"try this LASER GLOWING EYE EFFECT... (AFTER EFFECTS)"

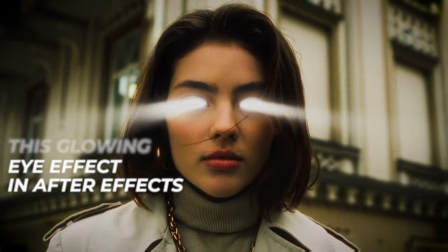0s
Need a new effect for your next video? Try out this glowing eye effect in After Effects. Quick little intro for this video. I'm uploading every single day the whole entire month of May on YouTube and then also on TikTok, Instagram, and YouTube Shorts. So if you're not following me on those social media platforms or you're not subscribed here on the channel, be sure to do that. I'm going to be sharing a lot of editing sauce throughout this month. So hopefully you guys can get a lot of value out of that. If you could do me a favor before we get into this video because it's going to be a lot of work doing this this month, drop a like on the video and let's get into it.
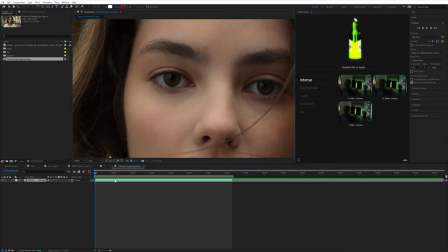27s
So to get started, go up to the pen tool and then zoom in on your subject. I use H to move around and then make sure you're selected on that video layer itself and then mask around your subject's eyes.
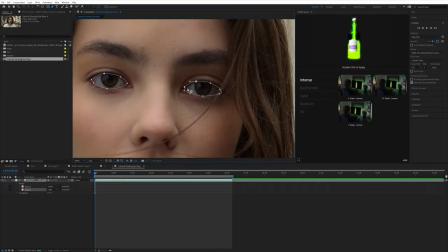36s
Then go down to the mask and make sure it says none and then do it for the other eye as well. After that, go to the tracker window.
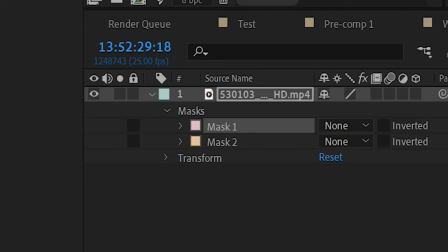43s
Make sure you're selected on that mask down below and then I do position,
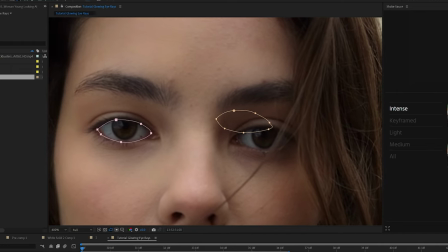45s
scale and rotation and then just click analyze forward and it should track the mask to your subject's eye pretty well.
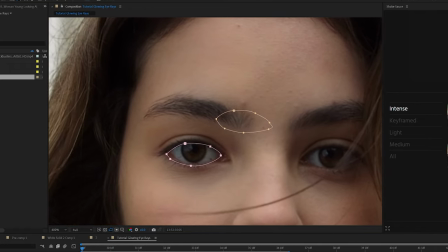52s
It doesn't have to be perfect and I wouldn't worry about it jittering a little bit because I do it in this video as well.
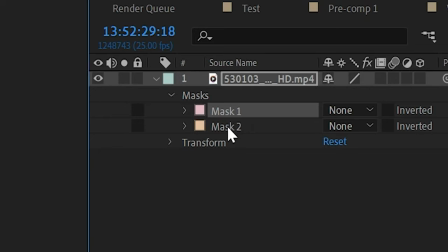56s
Once that's done, go back to the first frame and click on that second mask and then also track it the exact same way you just did.
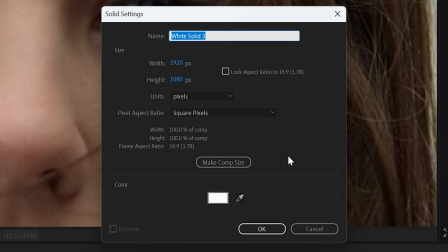62s
Then go ahead and make a new solid layer. And this is where you can choose the color of the eye effect.
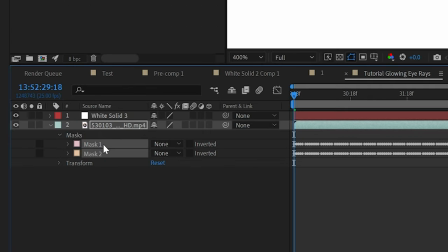67s
So I just went with white. I think it looks good. And then control clicking on both of these masks. So you can select them both at the same time and clicking control C and then clicking control V onto that new solid layer.
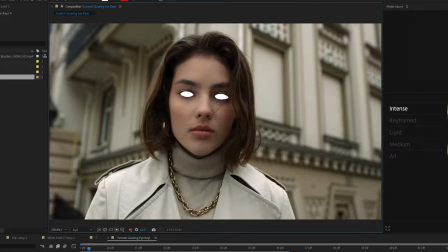76s
And then you're going to want to go and change the mask from saying none to add. And now you should have something that looks similar to this.
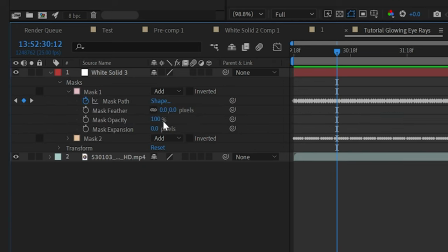83s
Don't worry if it doesn't look good yet, we still got to add a lot of sauce. The next step is to just feather the mask a little bit.
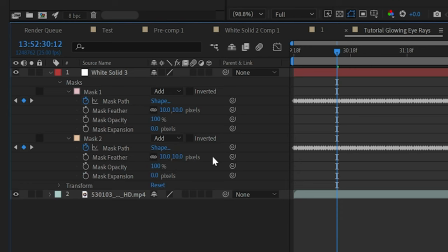89s
So go to the mask options and then feather it down. I used like 10 in this video, but just play around with it, see what works for you.
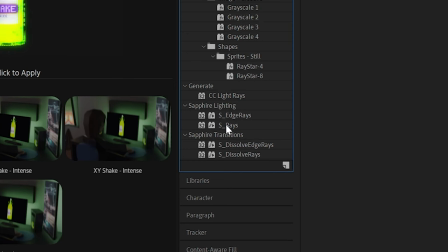94s
And then this is where the majority of the effects going to come from. I use Sapphire rays. You could also use universe shine.
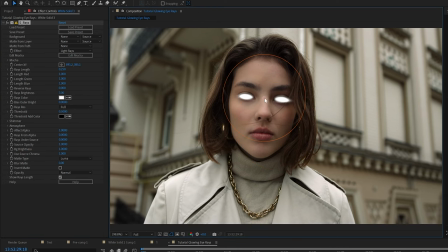99s
I believe it's called. They're both going to give you similar looks. And then I like to drag the rays right to the center of the face, just so we can kind of get an idea of what we're doing when we're tweaking the settings. Now this part's all going to be personal preference, but I like to change the ray length up a bit, play with the ray brightness.
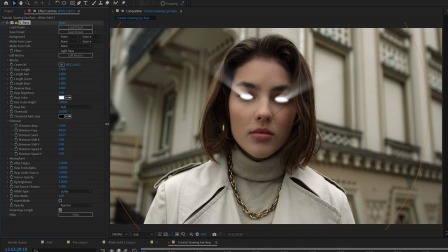113s
If you go down to shimmer and play with that, it gives it a little bit more of like a flickering kind of effect. And now we have something a little bit more like what we actually want. So now it's time to add the animation to the shine of the eyes. And you can do that by keyframing the center of the rays.
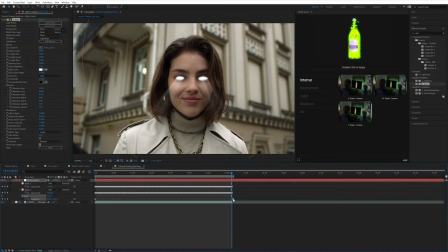125s
So I like to start with it either facing up or facing down. You could do whatever you want left to right, just keyframe it in one spot, then go to the end and keyframe it so that it actually moves throughout your clip.
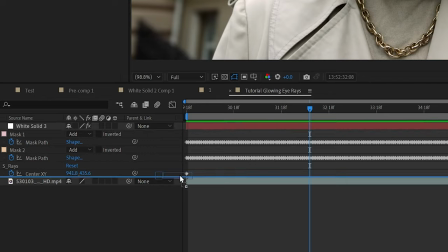134s
To make it pop a little bit more, I'd recommend adding some kind of glow. I'm going to go ahead and use deep glow, but you can use universe glow, the built-in glow and after effects, it doesn't really matter.
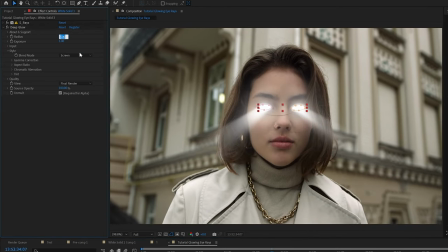141s
They're all going to do roughly the same thing. Some of the settings I like to change is the intensity of the glow and also the radius. So it's not like overblown out. I think it looks good toned down a little bit more, but it's all personal preference.
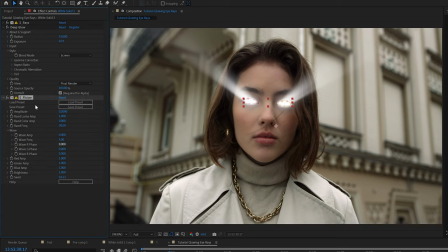152s
And then let's go ahead and add Sapphire Flicker on. If you don't have Sapphire, you can keyframe the opacity of that ray layer up and down from zero to a hundred and kind of randomize it.
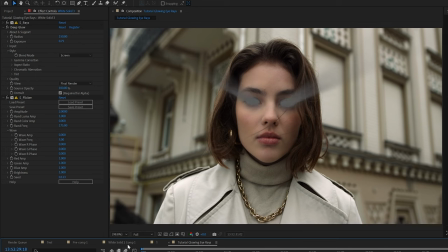160s
But Sapphire Flicker saves you a lot of time. So that's what I'm going to use. I like playing with the amplitude, which is basically how light or dark something is and how noticeable the actual ray flickering is going to be. And then the other setting I play with is random frequency, which is basically just how fast it's going to flicker back and forth.
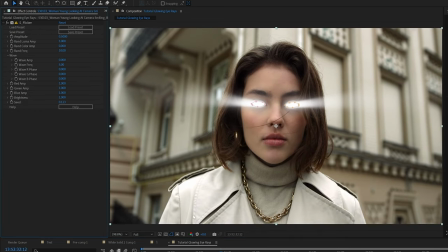175s
Then once you've got something you like, I like to add flicker onto that background layer as well, the actual layer of the video clip.
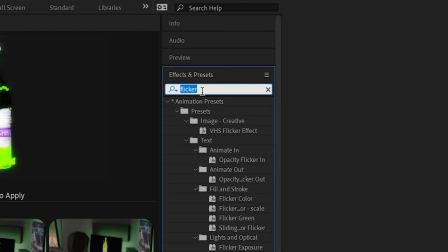180s
That way it feels a little bit more interactive and kind of blends the effect. Now it's time to add a little bit extra sauce and kind of finalize this effect.
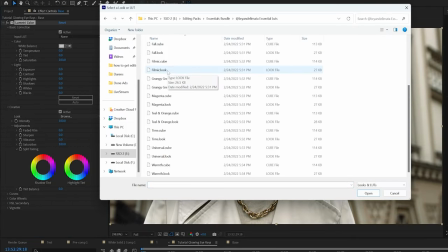186s
So I'm going to start off by coloring the footage. I'm actually using my Filmic LUT for my essentials bundle. If you're interested, I'll have it linked down below.
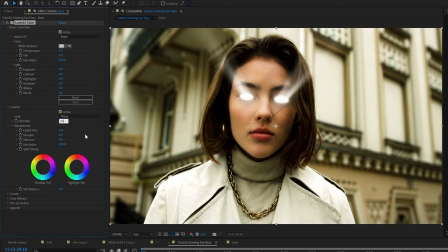192s
Basically, you just want to add a little bit more contrast and make it feel more grungy. I'm going to turn down the intensity on the LUT a little bit, play with the curves, and then I'm also going to add a vignette.
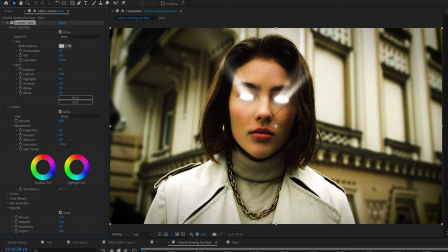200s
That way there's just a little bit of like a black kind of like shadow around the outside of the video. Then I'm going to add on Dehancer. I like using Dehancer a lot. I think it adds a lot of extra sauce and just helps finalize like every effect. I've been using it like crazy recently.
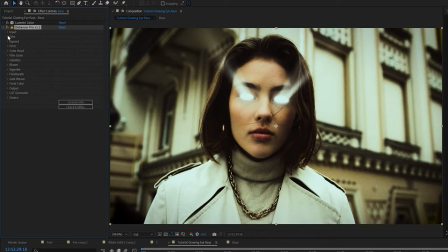212s
I'll have that link down below as well and my promo code. And then I like to uncheck the enable on the film look, add some kind of grain.
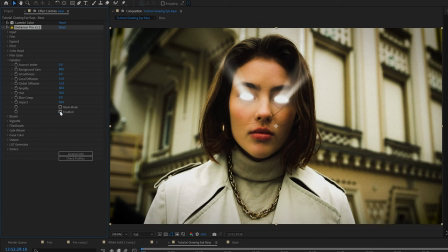218s
I like to tone it down a little bit. Hellations have been something that I like playing with a lot. I think it looks really good in most footage. You'll have to play with it and see what you like. And then also adding some kind of bloom. But I think I'm going to turn it down a little bit because it just seemed a little bit too intense on this footage.
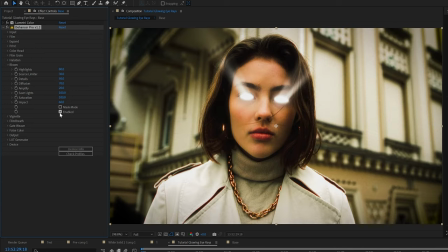232s
And a little tip, if you're using Dehanser, if you click check mask mode, you can kind of see what it's actually doing to the footage without having to like guess and like turn it down.
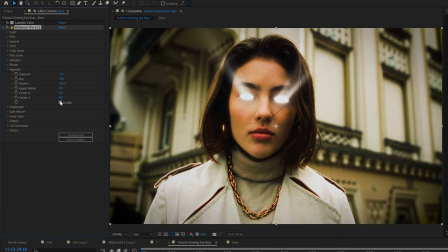240s
And then let's add a little bit more vignette. I don't know. I think it looks cool. So why not? After that, I'm going to add some optics compensation onto our clip. Make sure to click reverse lens distortion.